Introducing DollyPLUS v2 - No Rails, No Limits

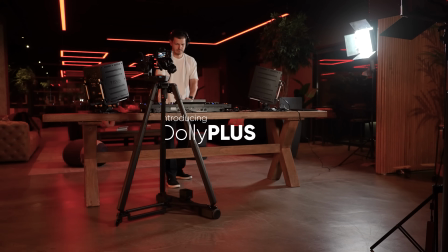[0:00]
Introducing Dolly Plus. Combining limitless motion and automatic subject tracking to deliver a new era of cinematic movement.
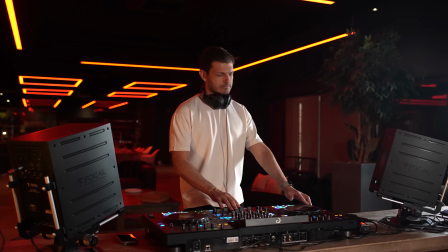[0:13]
Hyper-tracking shots are one of the most captivating movements in cinematography. And when done right, the result is truly mesmerizing.
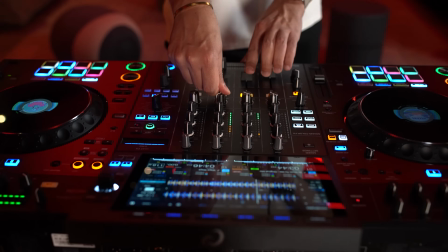[0:26]
Dolly Plus will capture these amazing shots effortlessly and completely automatically, without anyone behind the camera.
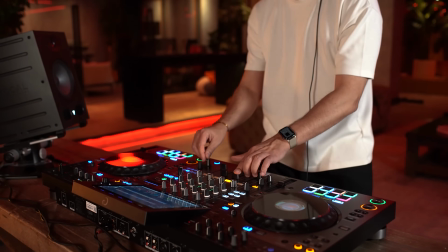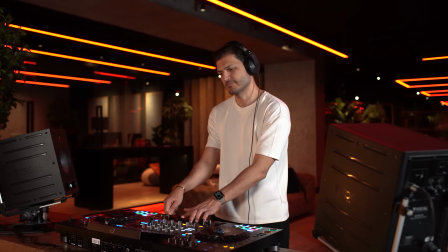[0:38]
The kind of shots once only seen in big-budget productions are now in your hands to share with the world.
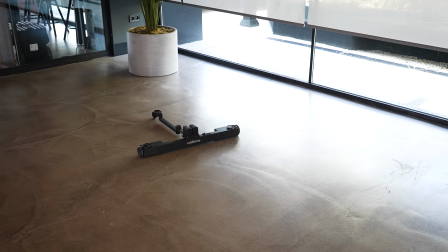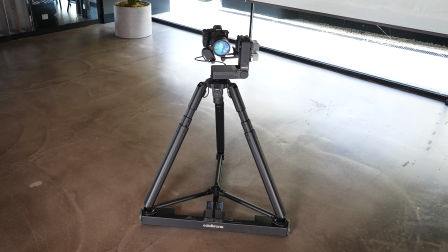[0:54]
Dolly Plus works with Head Plus, and together they can keep any point perfectly framed and in focus throughout the motion.
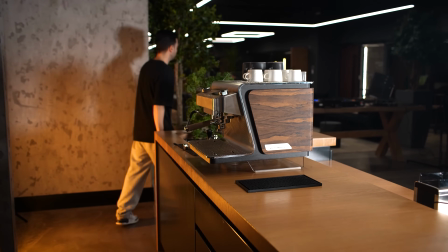[1:05]
With Dolly Plus, the slow, fluid movement, combined with flawless point tracking,
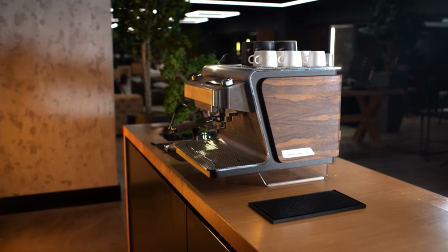[1:11]
transforms even the simplest shot into something captivating. you'll be able to create
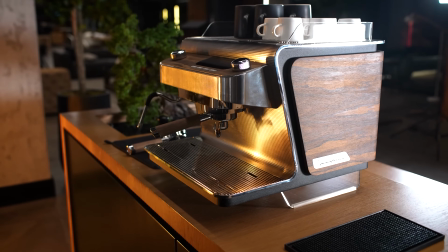[1:16]
massive tracking shots that seamlessly combine what would typically require multiple separate takes,
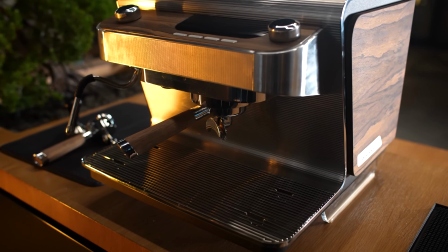[1:22]
crafting a story that unfolds within a single, continuous motion.
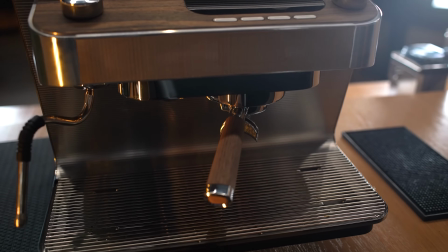[1:26]
It allows you to produce content with a level of elegance and cinematic aesthetic that holds the viewer's attention far longer than usual,
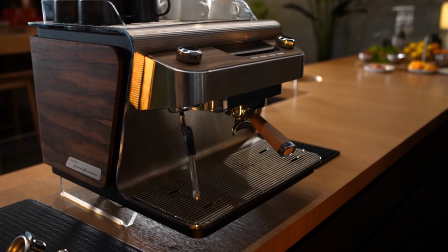[1:35]
rich with depth, flow, and progression. And the best part?
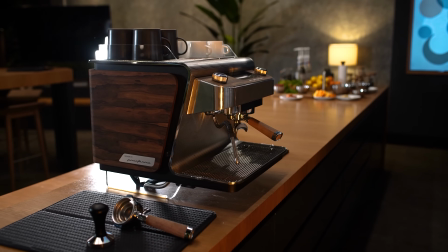[1:40]
All of this emotional impact is created in a real-time video without having to slow down the footage.
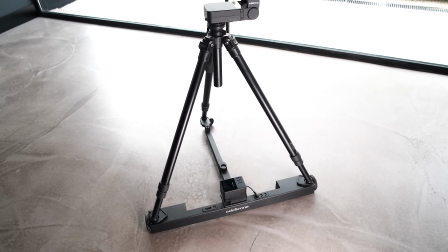[1:47]
Dolly Plus is designed to work with any tripod, but for the best possible experience,
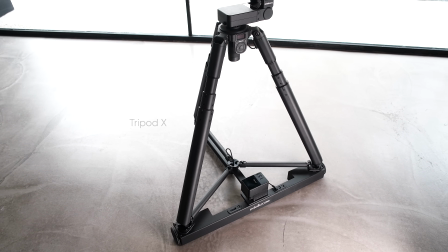[1:52]
we strongly recommend using it with Tripod X, the world's first and only motorized self-leveling tripod.
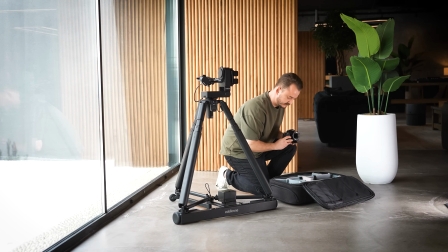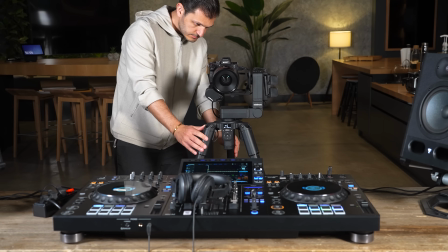[2:06]
Now let's see just how easy it is to set up a hyper tracking shot.
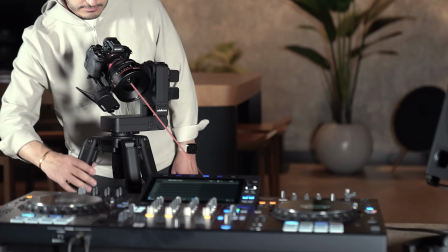[2:11]
First, we mark the location of the point we want to track by showing it from two different positions.
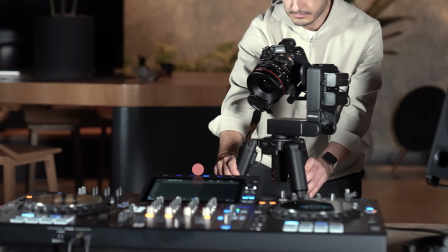[2:19]
The system instantly learns the 3D position of this point.
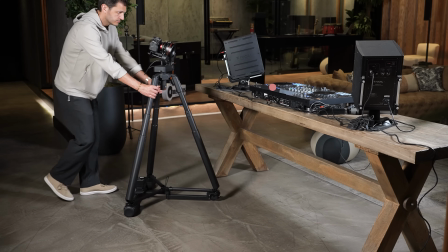[2:23]
And from this moment on, no matter where we push the dolly, it will keep that point perfectly framed and in focus.
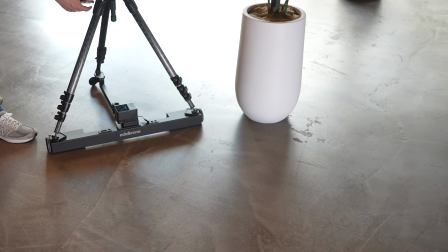[2:30]
Next, we'll define the motion path. To create an arc, all we need to do is mark the center of the arc from two different angles.
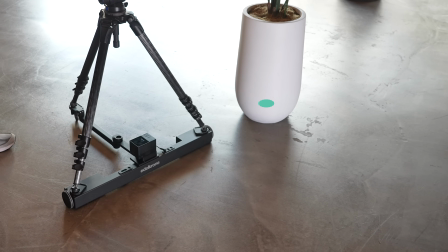[2:40]
The system calculates the curvature, and Dolly Plus will now move along this arc automatically.
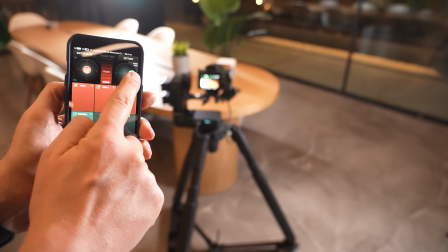[2:47]
Then we simply use the joystick in the app to set our start and end positions along the arc.
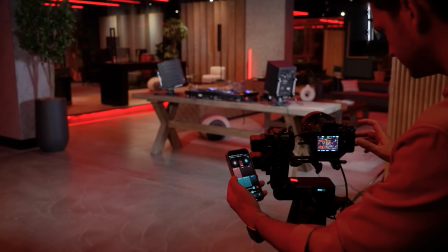[2:54]
That's it. We're ready to record.
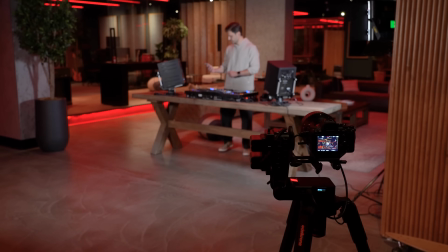[2:58]
Take your position, start the motion, and Dolly Plus handles the rest.
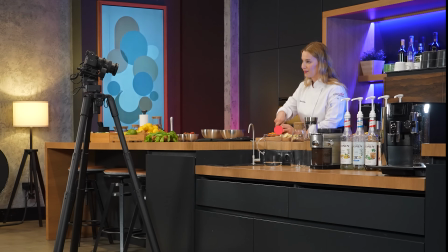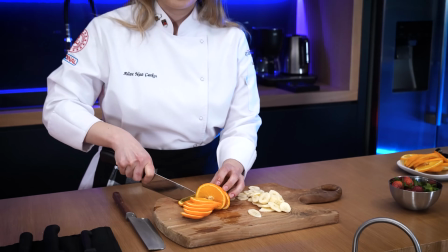[3:11]
You can switch from point to point at any moment, with the transition happening automatically and without disrupting the fluidity of the motion,
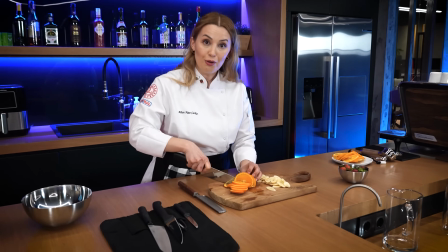[3:19]
making it perfect for capturing real-time action as it unfolds.
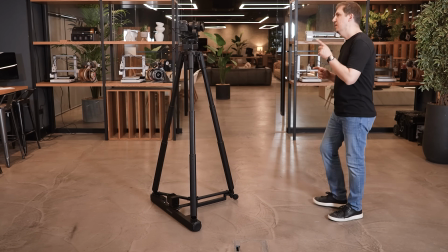[3:26]
If you have the Vision module add-on for Head Plus, you can switch from point tracking to face tracking,
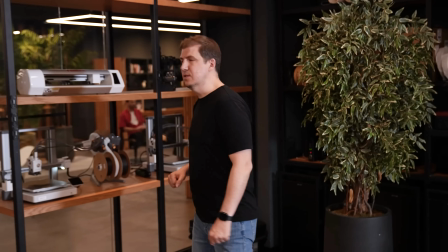[3:32]
transforming your setup into a fully autonomous moving camera operator.
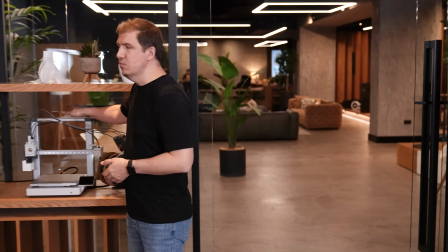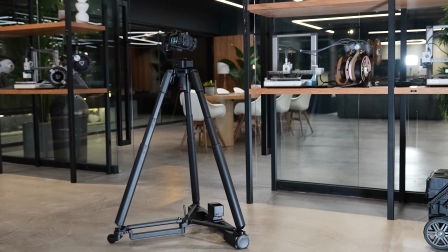[3:45]
Dolly Plus is also fully compatible with the compact and versatile Head One.
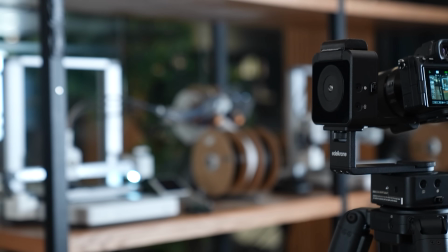[3:49]
This means you can achieve the same flawless point tracking movements, except for focus tracking, even with lighter camera setups.